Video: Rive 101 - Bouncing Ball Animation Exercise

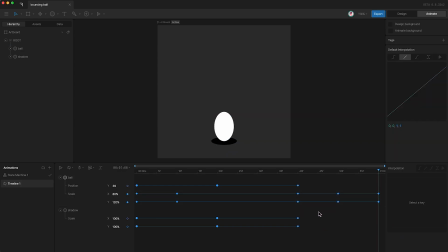253s
Let's see what this looks like. Okay, that looks good. But the scale is moving a little bit too robotically. So we can actually add some interpolation to the scale keyframes as well.
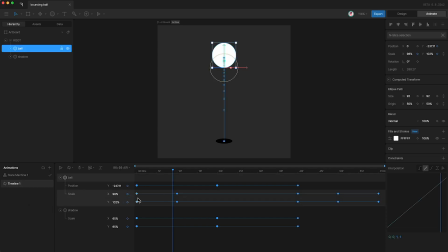268s
First of all, I'm going to set these to be cubic. Let's go through this logically. what is the reason that the ball is scaling from this size to this size well it's basically because the ball is overstretched
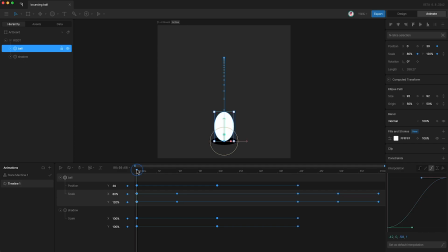283s
at this point so naturally it wants to return to its original size 100 by 100 and the way that a ball would probably return to its normal size is just a standard ease next up let's go through the logic of why the
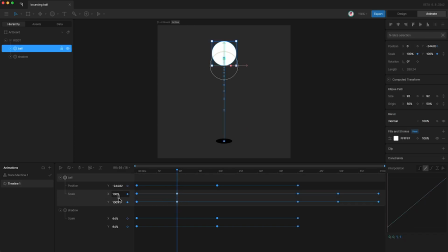300s
ball would resize from this 100 percent to this being stretched up and that reason is probably the inertia of falling is stretching it out so currently this set of keyframes is linear but instead of that i
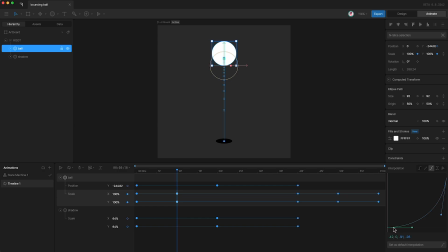318s
think that we should make it this so that it slowly stretches and gets faster as it moves towards the ground and then the moment that it hits the ground i think that we should set these
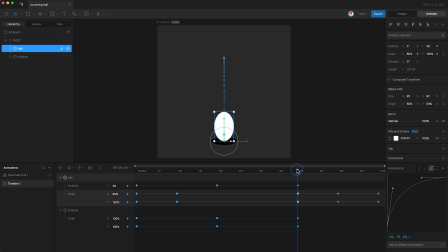335s
to change quickly down to a squash and then we can change these to change slowly back up to a stretch so now if we press play
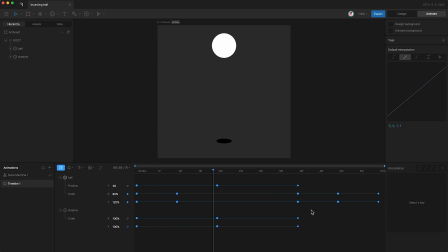355s
awesome and of course you can play around with the timing to make this ball more characterful you can mess around with the numbers to make it seem like a different kind of ball you know a bowling ball isn't going to squash and stretch as much as a golf ball for instance or a
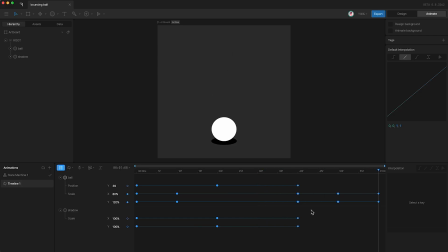371s
tennis ball so just play around with the property values play around with the timing and try to have fun with it after all this is animation